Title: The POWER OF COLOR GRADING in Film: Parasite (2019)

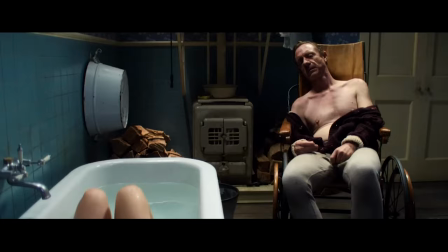0s
The art of color grading is an important aspect of filmmaking and can greatly impact the overall look and feel of a film.
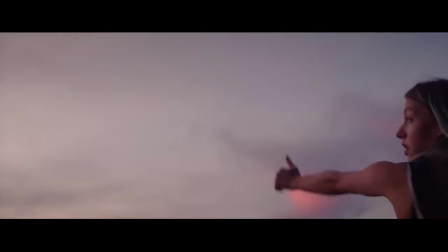9s
It requires a deep understanding of color theory, visual storytelling and technical skills to achieve the desired result.
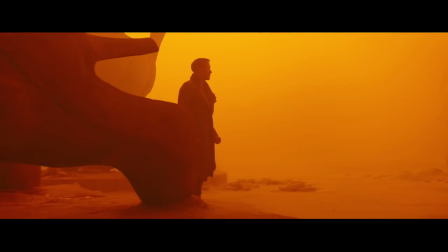18s
The goal of color grading is to enhance the visual style of the film or convey a particular emotion.
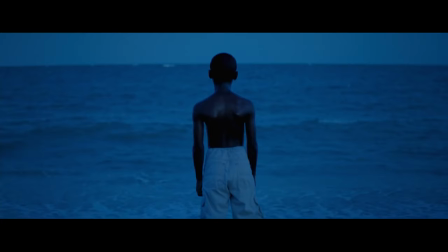24s
In this video series, we'll take a very close look at the most compelling movies out there and the power of color in their visual storytelling. Let's start from the Parasite movie.
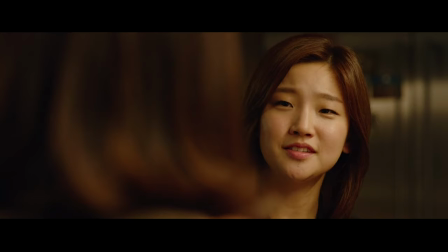39s
The film's color palette is used to create a contrast between the wealthy and poor families.
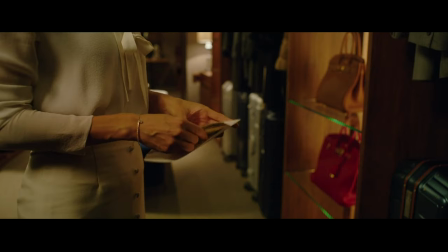45s
The wealthy family's home is depicted with warm and vibrant colors such as gold or yellow.
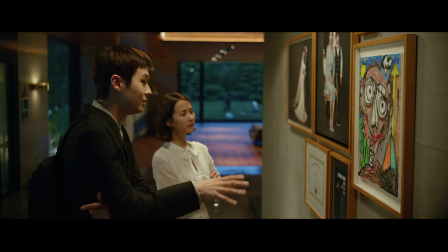51s
These colors create a sense of luxury and opulence, and reflect the family's wealth and status.
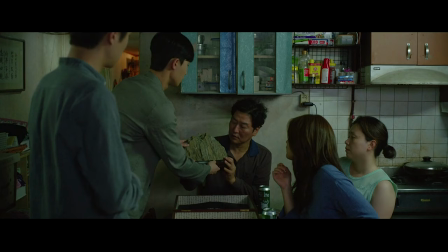61s
In contrast, the poor family's home is depicted with cool and muted colors, such as blue and green.
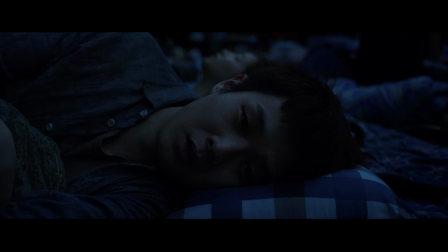68s
These colors create a sense of poverty and desperation, and reflect the family's struggle to make ends meet.
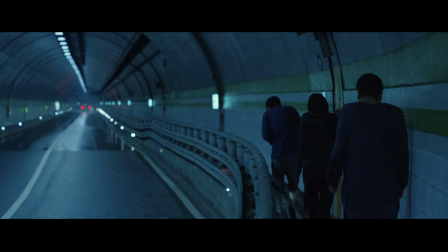78s
The color grading is also used to create a sense of tension and unease.
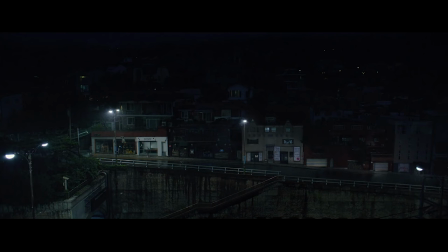82s
In some scenes, the colors are desaturated and muted, creating a sense of foreboding and danger.
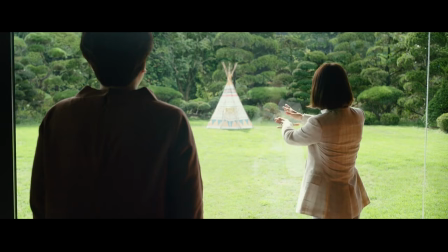90s
In other scenes, the colors are bright and vibrant, creating a sense of excitement and anticipation. In addition to the contrast between the wealthy and poor families,
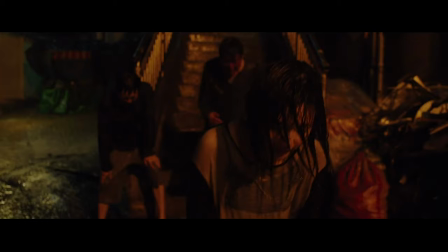104s
Parasite also uses color to convey deeper themes and emotions throughout the film.
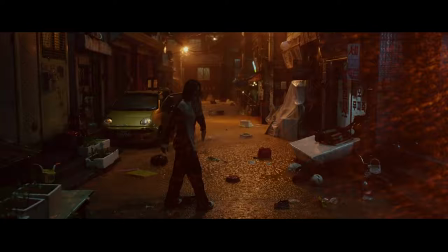109s
Here are some examples of the film's deep color analysis.
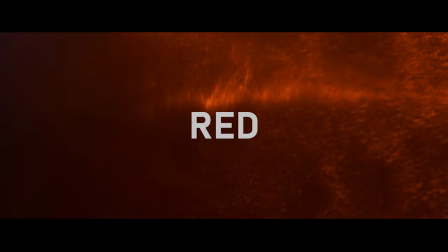115s
The color red is used throughout the film to represent danger, violence and passion.
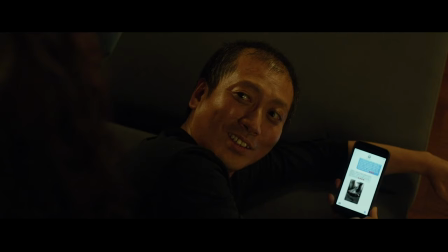121s
For example, the red color grading is used in the scene where the poor families plan to infiltrate the wealthy family's home goes wrong,
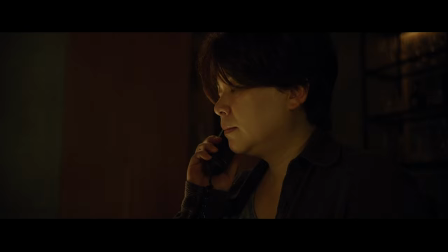130s
creating a sense of tension and danger.
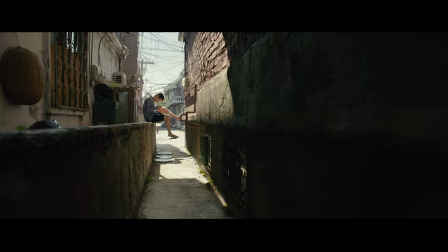135s
Also, the red fruit in the peach scene represents the tension between the characters.
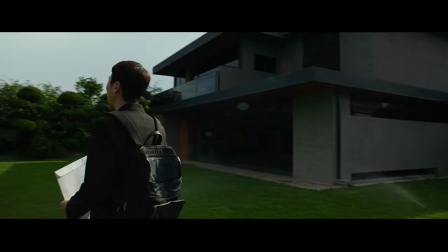143s
The green color represents the theme of class and social hierarchy.
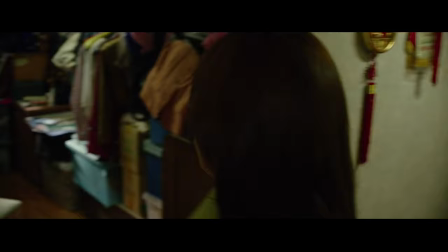148s
The wealthy family's house is surrounded by lush greenery while the poor family's apartment is located in a dingy basement.
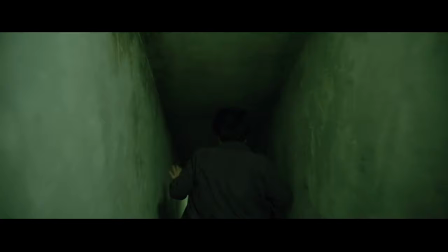158s
The green color is also used to represent envy, greed and jealousy.
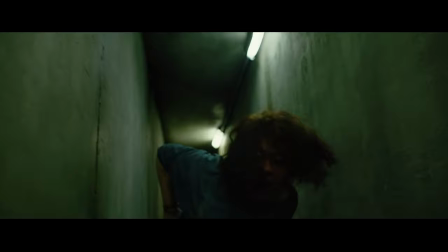163s
For example, the green light in the bunker scene represents the envy and jealousy between the characters
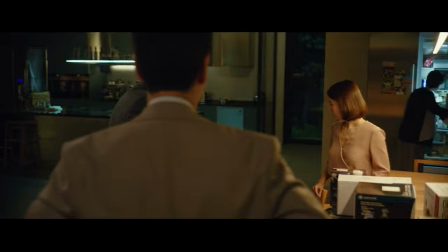170s
while the green light in the wealthy family's home represents their greed and desire for more.
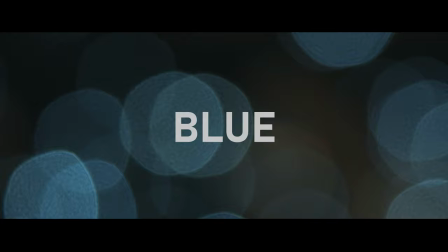179s
The color blue is used to represent sadness and depression but also deception and illusion in the film.
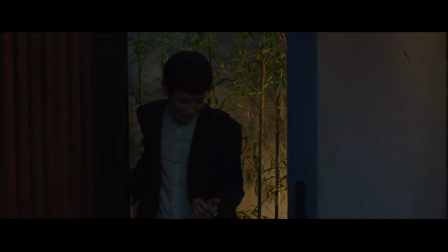186s
For example, the blue color grading is used in the scene where the poor family is first introduced to the wealthy family,
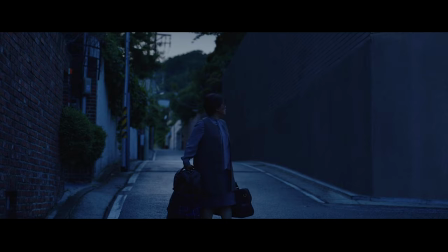194s
creating a sense of artificiality and deception.
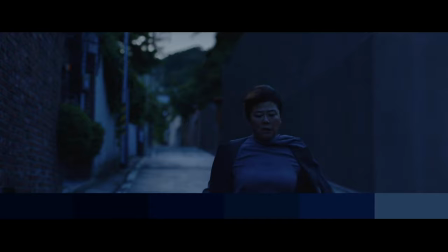197s
The blue light is also used in the scene where the housekeeper is forced to leave the house and it represents the characters' failure and despair.
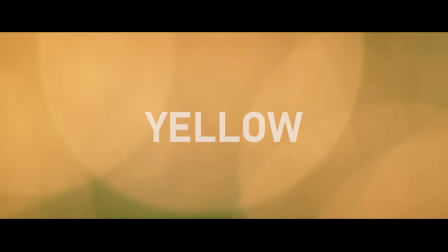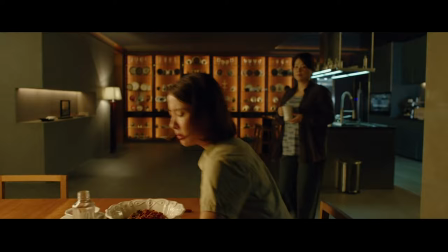210s
The color yellow is used to represent happiness, joy and optimism. The yellow light in the wealthy's family home represents their happiness and contentment,
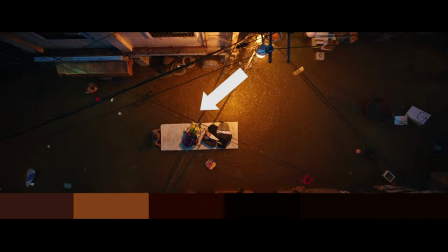222s
while the yellow raincoat in the flood scene represents the hope and optimism of the poor family.
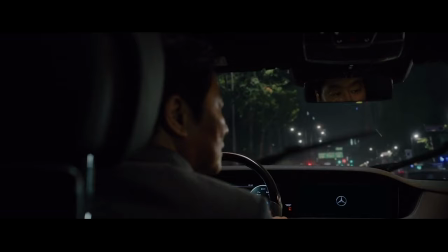232s
Overall, the color analysis in Parasite is a portrayal of the film's themes and
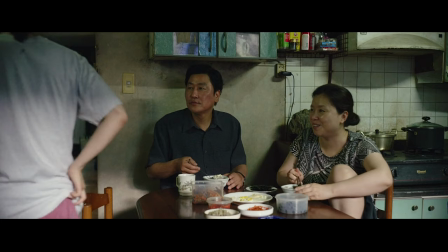238s
characters and is used to create a complex and nuanced portrayal of class and social inequality.